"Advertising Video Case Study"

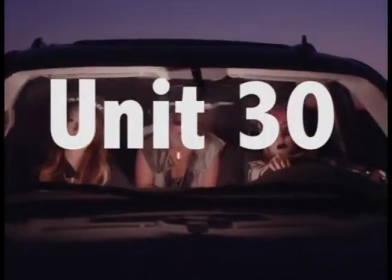So this is my advertising video case study for my Unit 30 advertisement production for television.
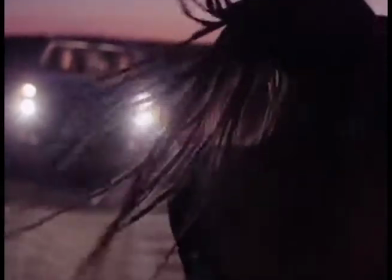I plan to comprehensively explain the structures and techniques of television adverts with examples and subject terminology.
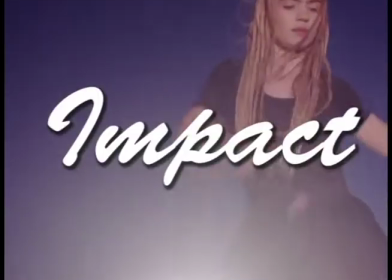I will present my findings by discussing the impact diverse commercials play within audience connection.
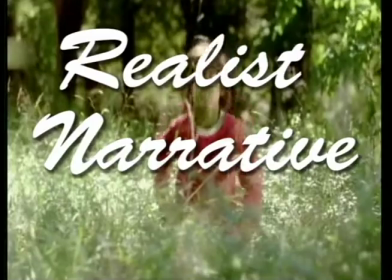There are different forms of advertisement. There is the realist narrative, which has a storyline that could very well happen in day-to-day life.
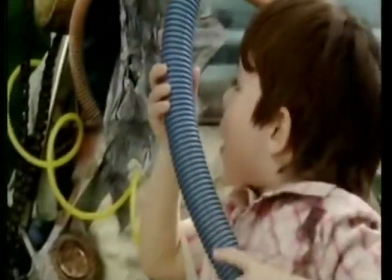This form of advertisement is very good with connecting the audience, as they can actually relate to what is happening in the commercial.
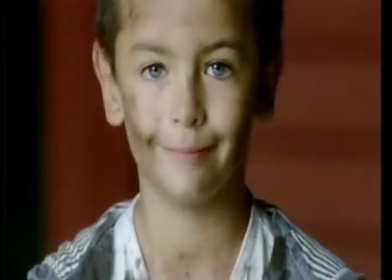Here we have an advert that parents can relate to, as their children can be running around all day and getting muddy,
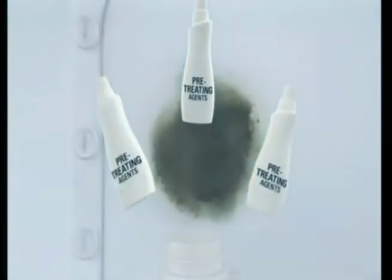and the parents will have to find a solution to be able to clear it all up. And this personal advert provides a solution for the parents.
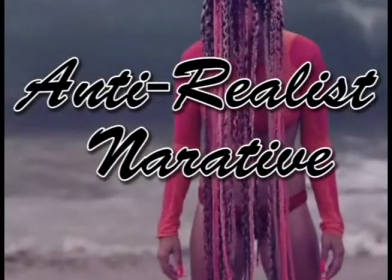Another form of advertisement is the anti-realist narrative.
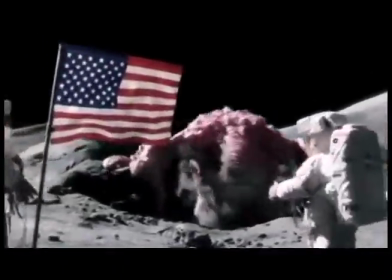This is the type of advert that beats logistics and can never actually happen in real life.
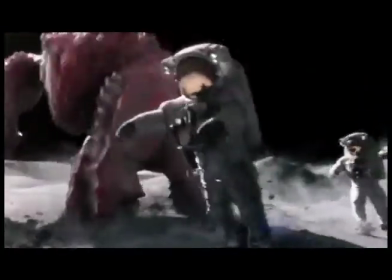An example of an anti-realist narrative advert is the Heinz baked beans advert.
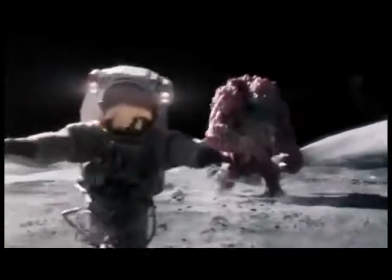It presents a group of astronauts on the moon battling it out with a monster.
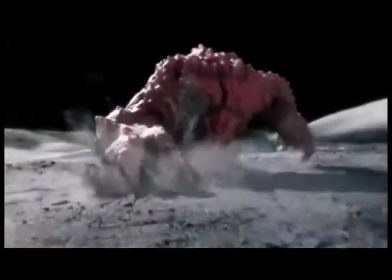So this clearly doesn't happen every day, so it's an anti-realist narrative.
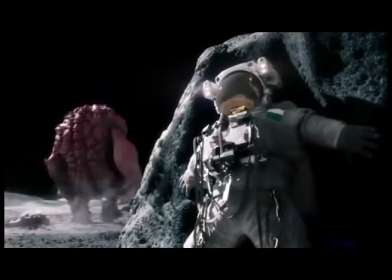The advantage of this type of advert is that it draws the audience in. They can be humorous as well as informative.
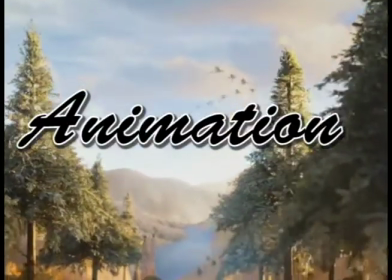Another form of advertisement is animation. This is a great way to present a narration that can't physically be acted.
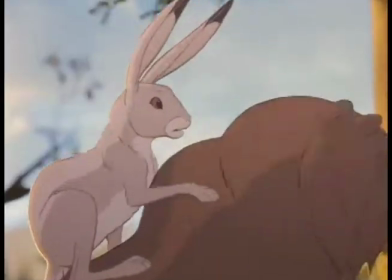An example of an animated advert is the John Lewis Christmas advert of 2013.
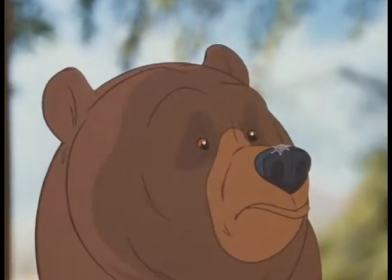This storylined advert had to be presented as an animation, as it would be impossible to get a live grizzly bear giving a piggyback to a small bunny rabbit.
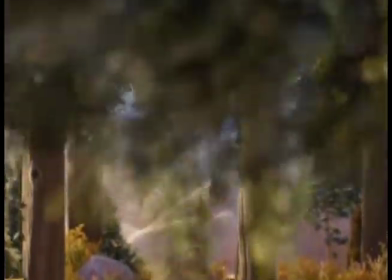John Lewis have given the two diverse animals personified emotions and features, which can only be logistically portrayed in an animation. Another form of advertisement is documentary style. This type of advert documents the truth and real-life experiences.
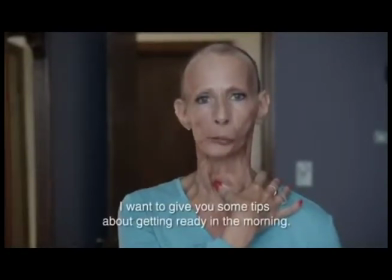It may also utilise the technique talking head, as people can be sitting in front of the camera talking about their experience.
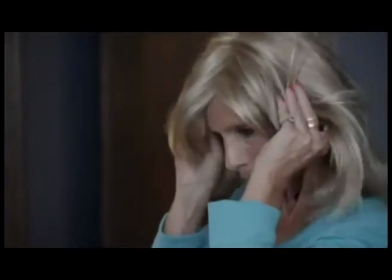This type of advertisement is simplistically created but is very informative and can have a huge impact on the audience.
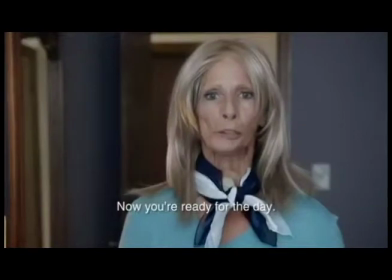There aren't fancy jingles or music playing through to attempt to persuade the audience, as the documentary style speaks for itself and cuts straight to the point.
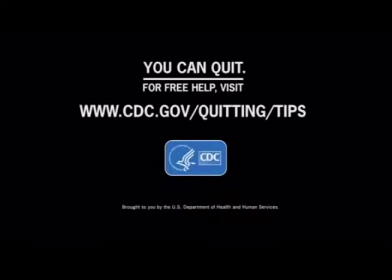This anti-smoking advert is a form of advertisement done in the style of documentary.
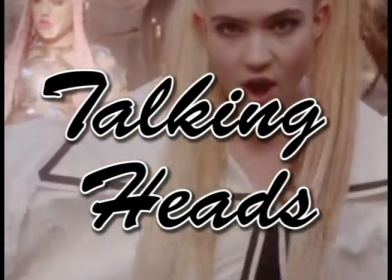Another form of advertisement is talking heads. This is also similar to documentary.
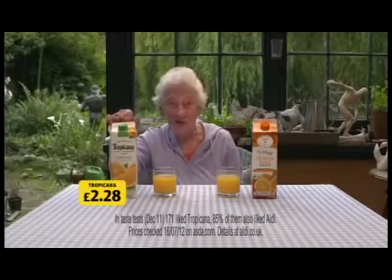It consists of a medium close-up of a person talking about the product they're advertising.
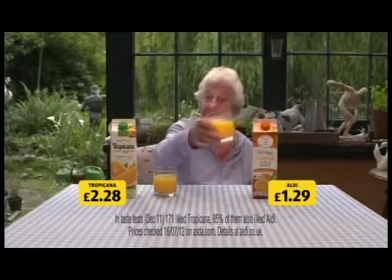This is an example of a talking head advert made by Aldi. It's very simplistically created but does get the point across.
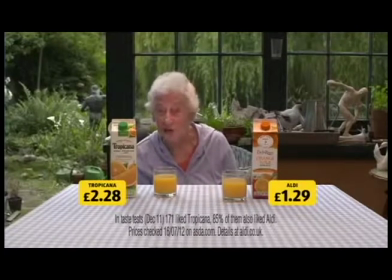The audience can compare two of the same products from different stores and see that the Aldi price is cheaper, and that is portrayed just by one person talking to the camera. Another form of advertisement is standalone.
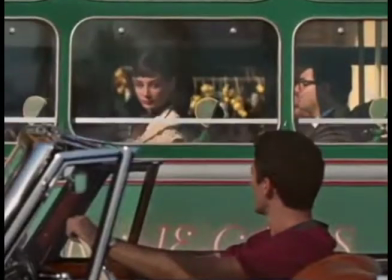This consists with one narrative in one advert to promote a product.
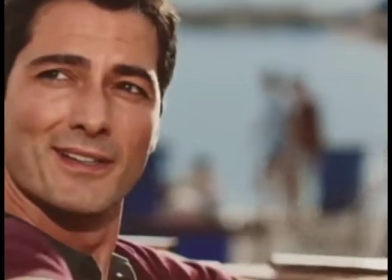It does not include a series of adverts with an ongoing story, as it portrays the product in one advert alone.
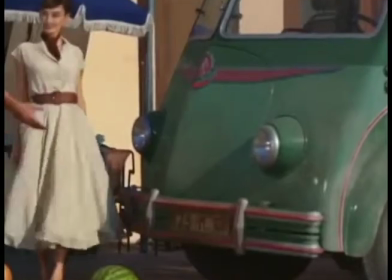An example of a standalone advert is Galaxy Chocolates commercial with Audrey Hepburn in it.
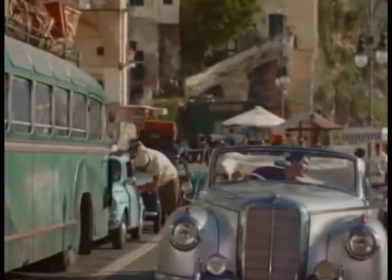It does have the potential to create a series of commercials for that chosen narrative,
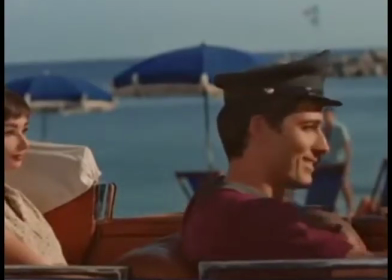but they have chosen to leave the story unfinished to mark the fact their product, Galaxy, is everlasting and doesn't require an ending.
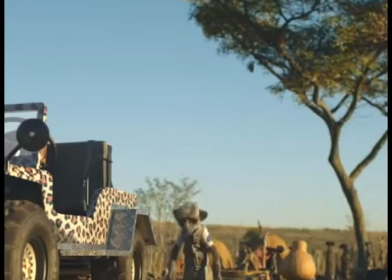The last form of advertisement is series.
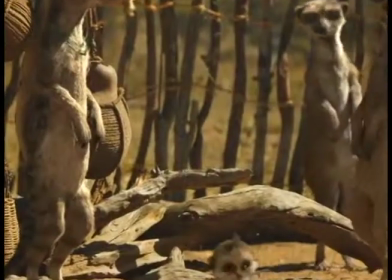This consists of a multitude of adverts expanding the narrative for the advertisement for their product.
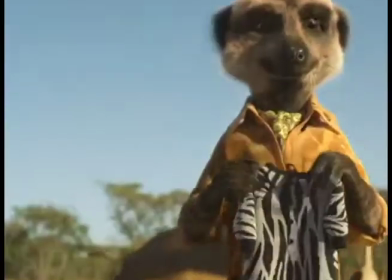An example of the series technique used in advertisement is the compare the market adverts.
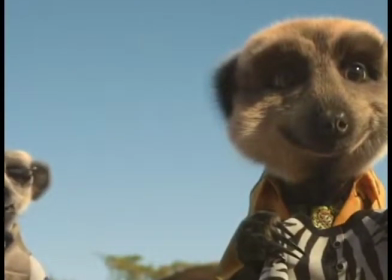This technique is brilliant at acquiring the audience's attention, as many people feel attached to series-based adverts like this one.
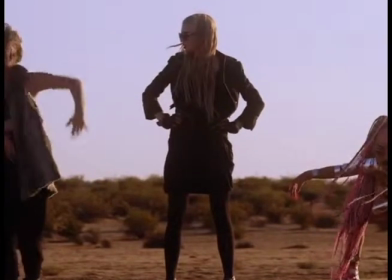Moving on to style of advertisement. There are many different styles of advertisements, such as humorous, surreal, dramatic, or parodic.
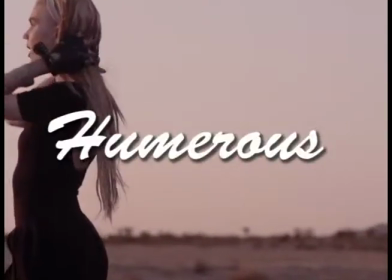Humorous.
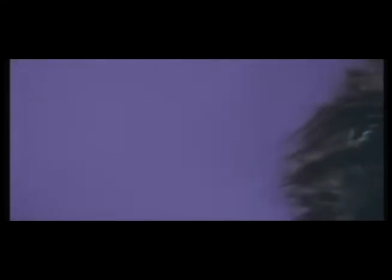This style of advertising encourages audiences to remember the advert by creating a place in your mind for it to be stuck in.
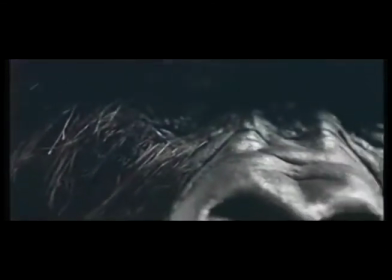An example of a humorous advert is the Cadbury's Gorilla advert.
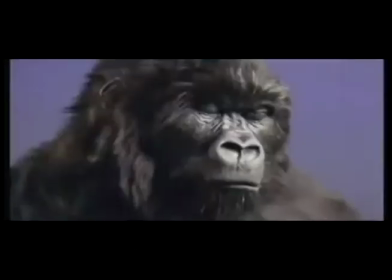The use of humour has enabled audiences from 2007 to link Cadbury's chocolate with a drum-playing gorilla.
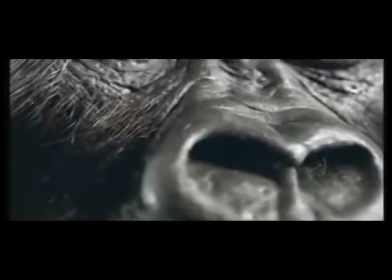This is a great way to market products to a wider audience, as it gets shared around on social media for its amusement factor.
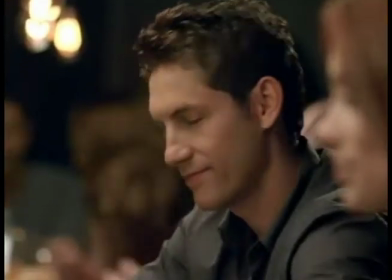Surreal. This style of advertisement enables the product to stand out from an increasingly crowded market.
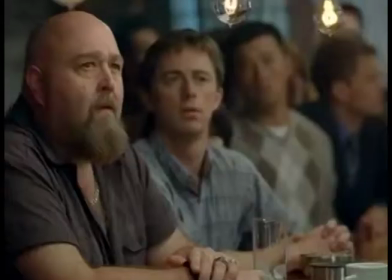An example of a surreal advert is the Pepsi Max Asteroid.
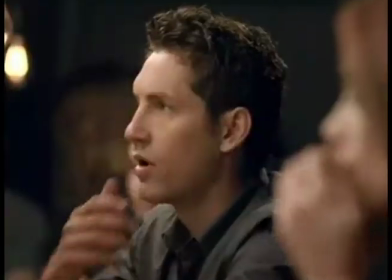They have created a unique narrative to promote their product.
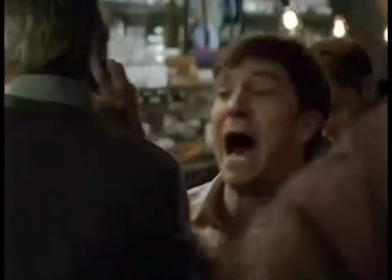They have presented an adventurous man willing to do anything to achieve the girl of his dreams at a bar, and when he succeeds, he celebrates with a Pepsi Max.
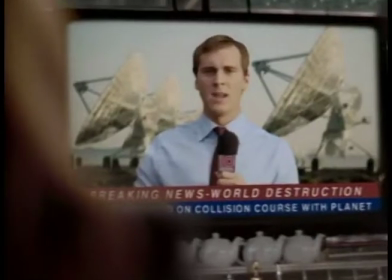This labels the Pepsi as a reward.
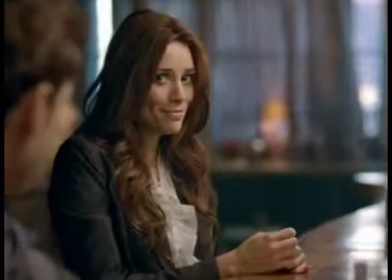Subconsciously, the portrayal of the rewarding product is now presented differently from an increasingly crowded market,
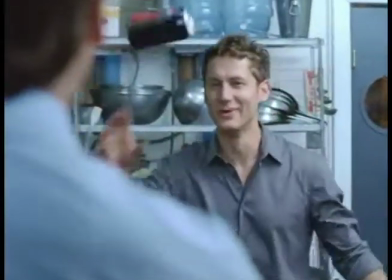all thanks to the surreal style. Dramatic.
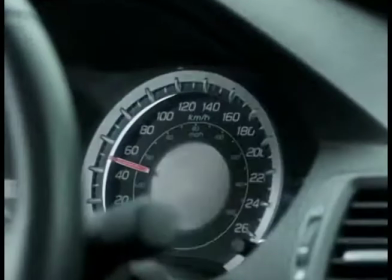Dramatic adverts intend to shock the viewer by presenting the worst outcome if they don't abide by their advert.
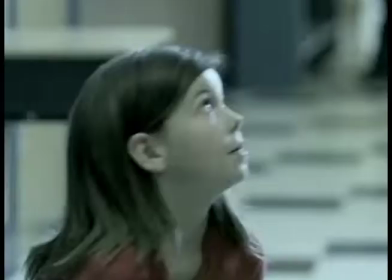Adverts such as speeding limitations, drink driving, and health adverts are all presented dramatically to scare the audience into listening to them.
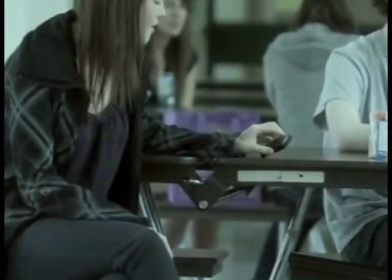They can be very effective. This advert is aimed at the hearts of the audience and pulls emotional strings to prove its point.
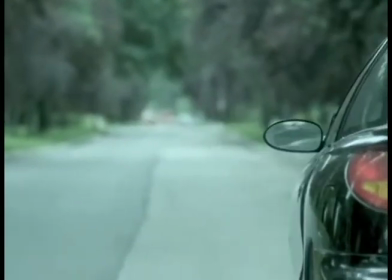Adverts such as speeding limitations, drink driving, and health adverts are all presented dramatically to scare the audience into listening to them.
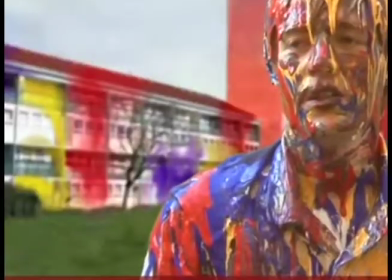Parodic. This can take the underlying message of a genre and present it in a humorous manner by taking the mick.
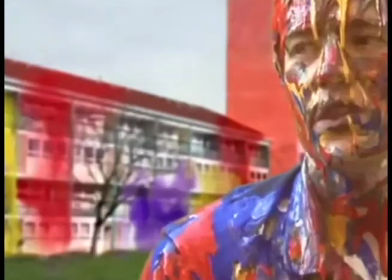These intend to humour us. This helps the audience listen to what the advert is teaching because they are amused.
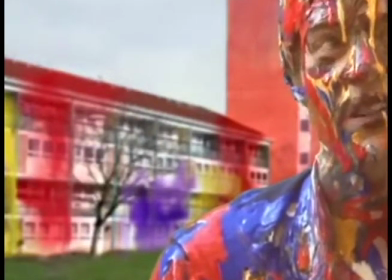It's the friendly approach to advertising. This parodic advert teaches young people to think twice about graffitiing property in a humorous way.
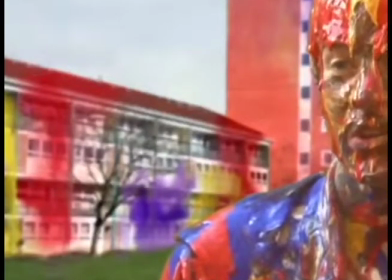It initiates by a breaking news headline, followed by a clown covered in paint to exaggerate the troubles of graffiti.
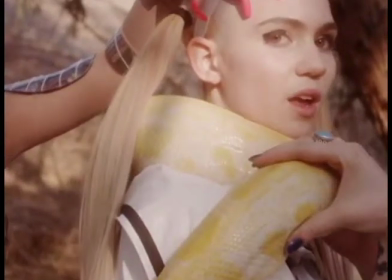Codes and conventions. Aids audience connection by these techniques.
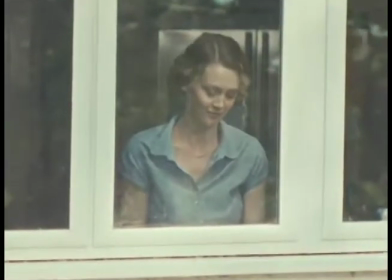Camera shots. The use of a multitude of diverse camera shots engages the audience far more than static camera shots.
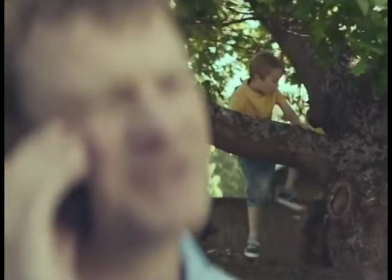Camera shots and angles can also alter the narrative. For example,
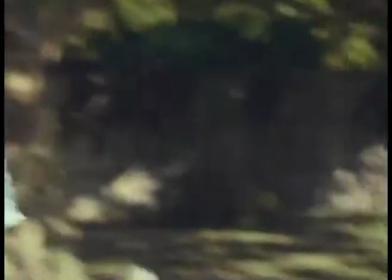this advertisement for St. John's Ambulance was filmed in a way that you believed the woman was the wife and mother of the man and boy outside,
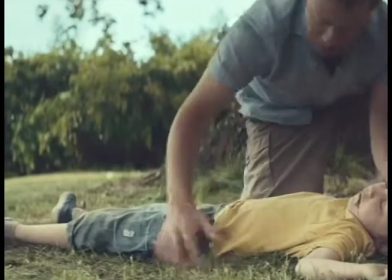but then you find out they were in separate locations and had different lives. This emphasises the need for people to join their practice to make the world a safer place.
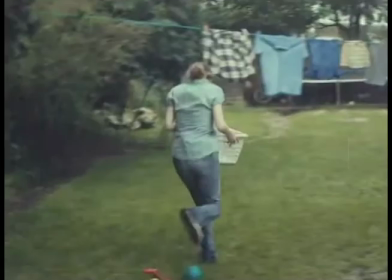But what she can't do is be there every time.
Iconography.
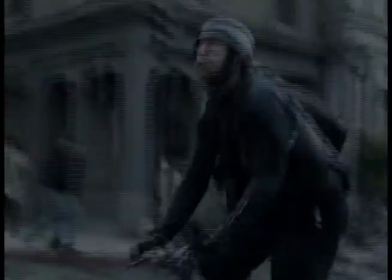This is visual language of what you'd expect. Iconography is in some adverts used to create realism to the location.
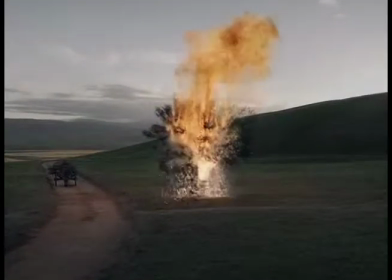For example, this advert for Mophie phones is advertised in London and presents the London Eye rolling in the background,
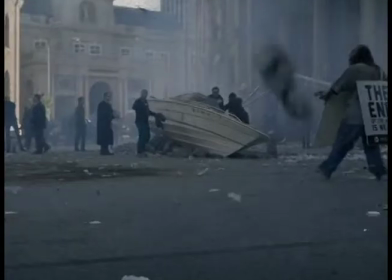which makes the location and setting more realistic and therefore dramatic. Lighting. Lighting is one of the main factors that can completely alter the way advertisement is presented.
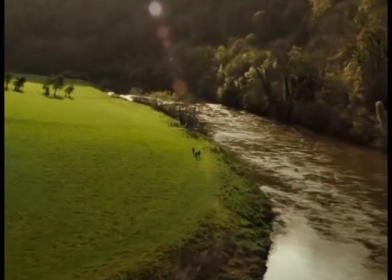In Harry Potter and the Deathly Hallows trailer, the lighting and colours are mundane, dull, dark and sinister.
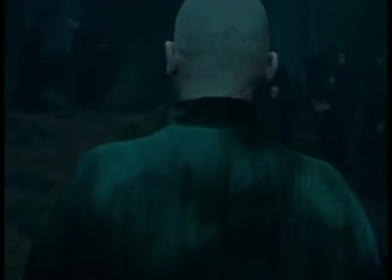This allows the audience to infer the narrative for the film would be dark and sinister.
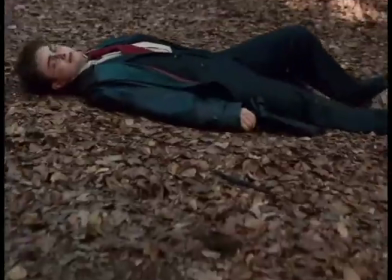Editing. Editing can either create or decrease suspense, thrill, passion and emotion from the product.
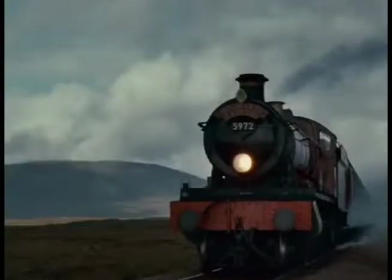An example of the way editing can change the presentation of a product is in Harry Potter and the Deathly Hallows trailer.
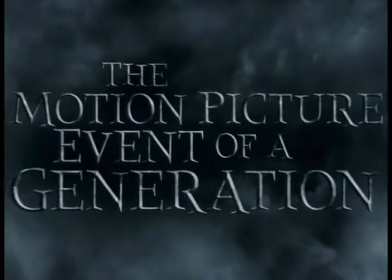There is a montage scene that has a different shot every second.
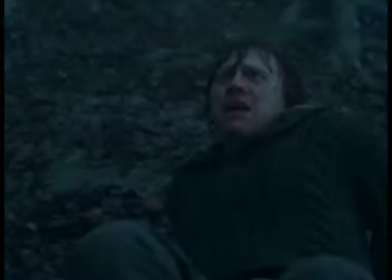This increases the intensity and grasps the audience's attention because the screen is constantly changing.
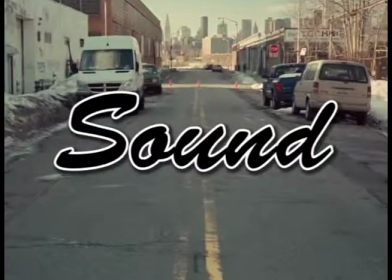Sound.